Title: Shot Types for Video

Hello. Today we'll be looking at the various shot types available to the videographer. They each help to tell a story in their own way, but we'll talk about that later. Right now we're going to learn how to frame up these basic shots.
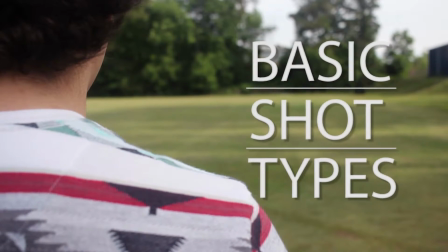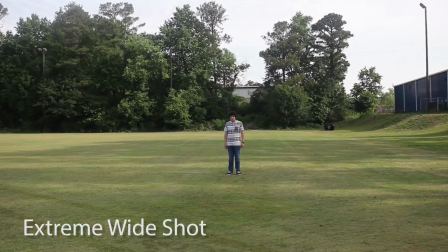(0:17)
An extreme wide shot is used to establish the setting of a video. It shows all of the subject and their surroundings.
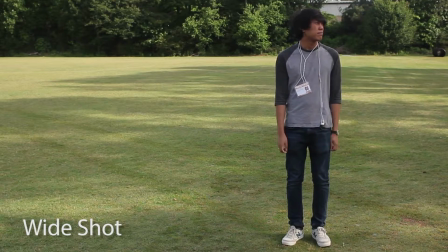(0:25)
A wide shot shows the subject from their head to their feet, but much less of the environment.
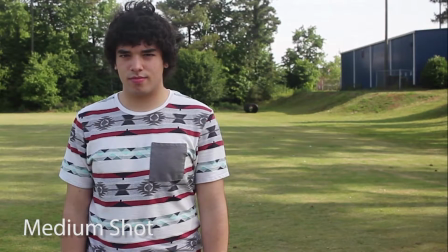(0:32)
The medium shot is the most common shot. It shows the subject from waist to top of the head with some minor variation.
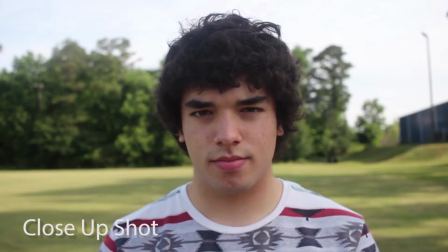(0:40)
A close-up shot is a great way to show emotion in a subject. It frames the subject from the shoulders to the top of the head.
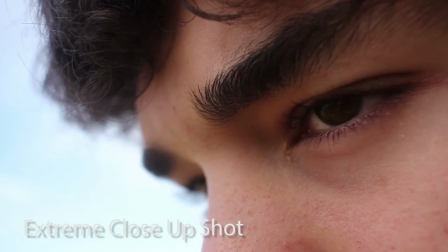(0:47)
An extreme close-up shot offers great detail. A director can use this to tell the audience things without talking.
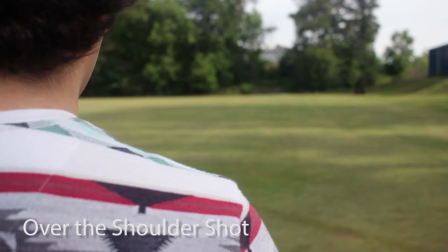(0:55)
An over-the-shoulder shot is a great way to show the perspective of one of the actors. Thank you for watching this brief introduction to the basic shot types. We hope you can use this knowledge to make your videos better.